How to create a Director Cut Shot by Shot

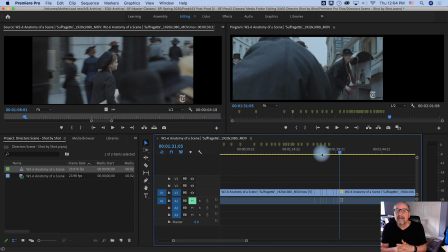12:27 So they've really constructed this through, and you have to think like they've spent a ton of money to close down this street in London, to dress all these extras, to make this scene happen. So they've done a lot in storyboards, and that's what you have to do is storyboard your workout.
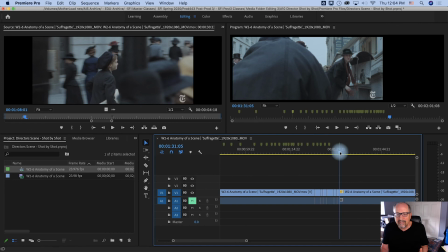12:46 First of all, shot lists. So you can see these shot lists. You know, I have a fall. She runs into the woman. She falls to the ground from the side. Then they capture the fall from the front and overlap the edits.
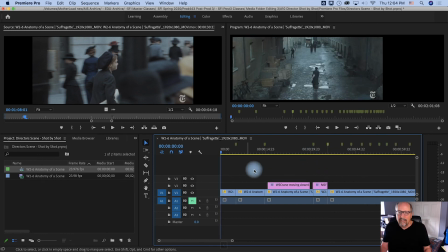12:58 Like if you look back at the beginning, let me go to the home. This first opening scene, she starts out walking, leaving East London. And when she transitions, we can't find her at first. Now we're in the busy downtown area of London, and she walks past these cars, and then we find our protagonist.
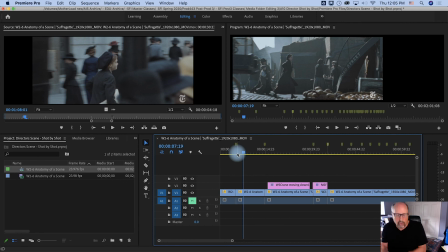13:17 It's a discovery process. We're watching her on this journey. As she walks over, climbs up the
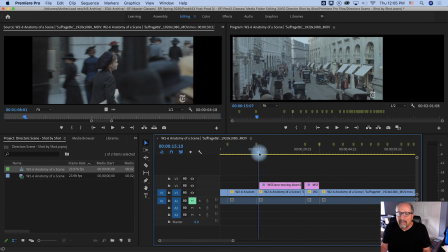13:26 elevator, she's going to be on this bus for a little while, and the bus, now we catch her again on top of the bus with her package.
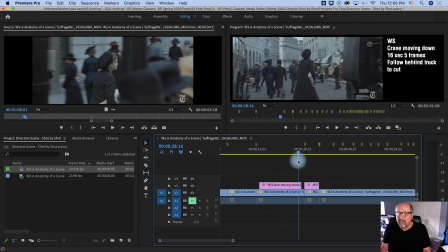13:33 She comes down and climbs over. Now watch this move. This is a nice transition cut. She moves behind the truck, and right when she disappears behind the truck, the next shot comes up, and there she is coming out from behind the truck.
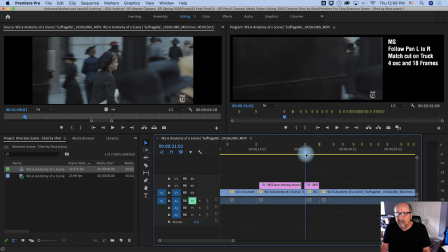13:47 But notice how nicely those two things cut together, those two motions.
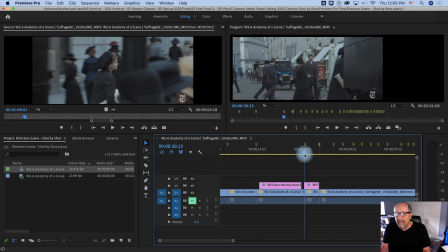13:51 Her going behind the truck, and then her reappearing on the other side of the truck.
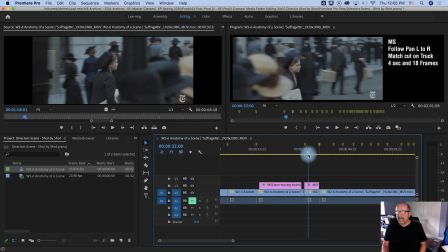13:57 Now, did that happen by accident and the editor just got lucky? I doubt it. This was planned out. They timed that very carefully so they could have these nice transitions and following her through this scene. With this many extras and this many bodies, you can't afford to have people just running rampant all over the place.
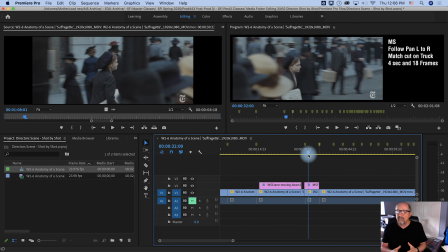14:16 That's why it's so important to do these director shot-by-shot breakdowns so you really understand how to plan out your shots and really understand how to do that. So I hope this helped in doing your shot-by-shot. I look forward to seeing what you create.